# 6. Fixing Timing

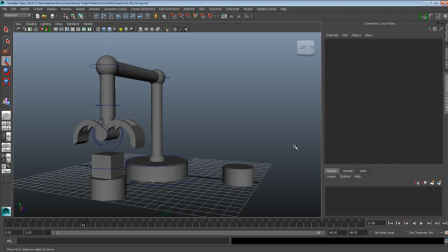[0:01]
In this video, we're going to work on the timing of an animation. In the last video, we blocked basically the movement of our mechanical arm to lift this object and place it on the other platform. But we were just blocking the basic movements of the arm.
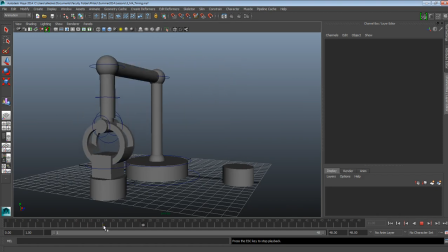[0:21]
Now we're going to work on the timing of the animation so it looks better. So let's begin by again having an understanding of basically what our keyframes are doing.
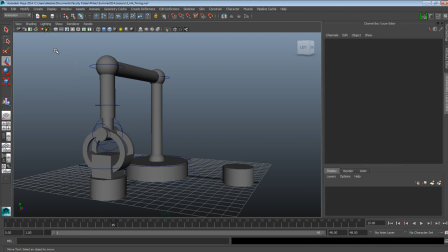[0:35]
Alright, and another thing that is going to help us also is the fact that
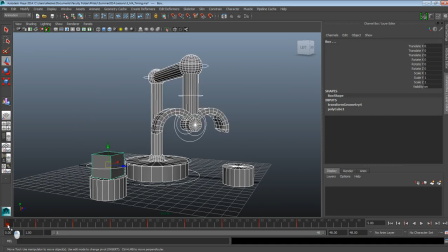[0:42]
when we started this process, we blocked every movement every 5 keyframes. So what's going to help with the timing of this is being able to space these keyframes out
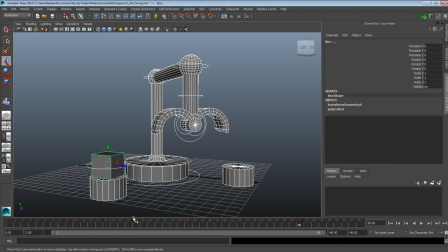[0:57]
so they're not so close to each other, so there's a little bit of distance between keyframes, that way making the movement not so fast. Okay, so let's begin let's begin by spacing our keyframes out,
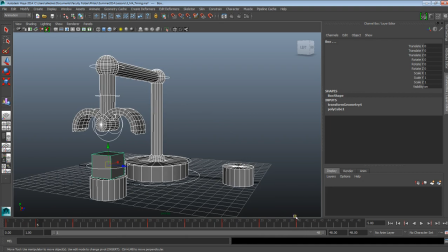[1:16]
and then we're going to determine if we need to add any extra keyframes or add any extra action to make it look more appealing. So I want to begin with the first movement as it goes to this point and it goes down.
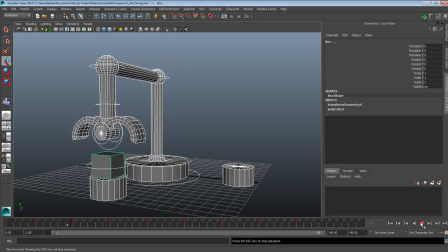[1:34]
Again, we only have 5 frames and that's just way too fast. So I'm going to select all the keyframes between 5 and the last keyframe, which is 40 here, and I'm going to move them back a little bit.
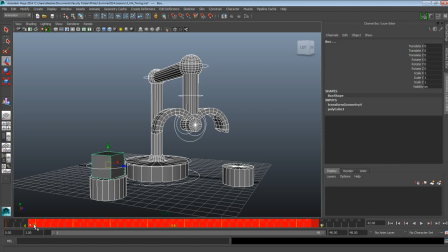[1:49]
And the reason I'm going to be doing that is so I can determine the right timing between the first movement and the movement at keyframe 5. So again, I selected all these keyframes by selecting the
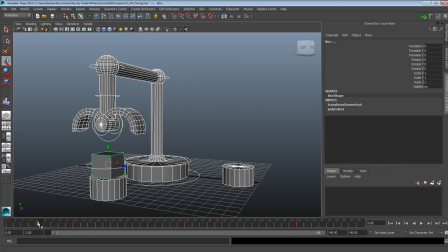[2:07]
keyframe that I have here at 5, holding shift and just left click and dragging until I have all of my keyframes colored by this red highlight. Alright, to move my keyframes, I'm going to be using these arrows here at the center, not the ones outside,
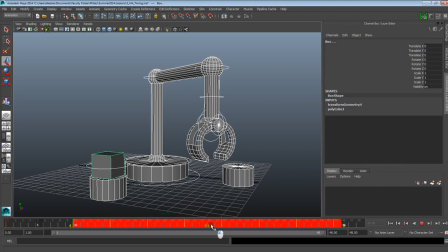[2:25]
and I'm going to move them out. Okay, so what I want to be doing is going back to the beginning, alright, and just kind of getting an idea what moving this keyframe that I had at number 5 to number 10,
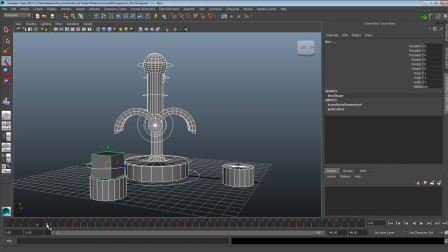[2:43]
okay, and you know, if it gives me somewhat of a better timing than I initially had. Now
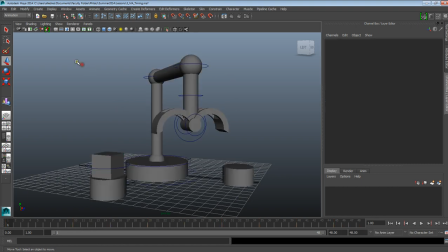[2:55]
keep in mind that I actually marquee select all the keyframes.
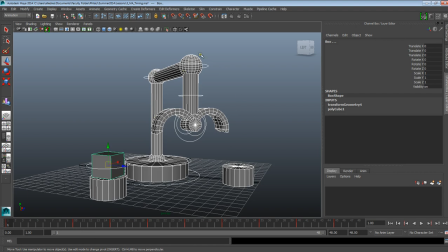[2:59]
Okay, so I'm actually moving all the keyframes that I set up and not any specific keyframe that I might have set for a specific control. It's easier this way. So again, 10 frames seems to give me really nice timing.
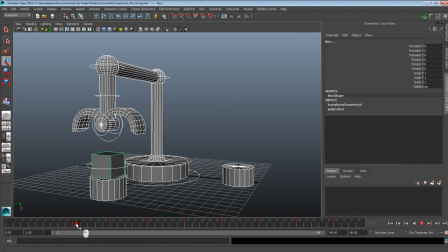[3:16]
Alright, and I think I'm going to stick to that. Now again, for the sake of timing, one of the things that I want to make sure is that there's a little bit of a breathing room between actions,
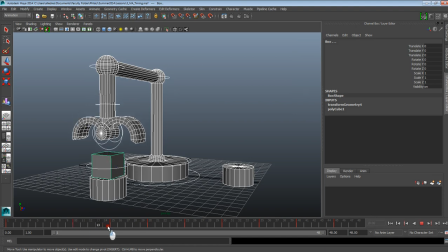[3:33]
so that the action between 10 and the next frame doesn't happen automatically. Perhaps it'll be a good idea to maybe copy the keyframes that I have at 10 and paste them
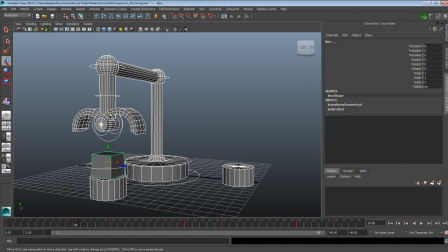[3:52]
somewhere over here so it holds that pose for a couple of frames before it moves on for the next one. And another thing that I'm realizing here is that I am going to need a bigger timeline to be able to do this.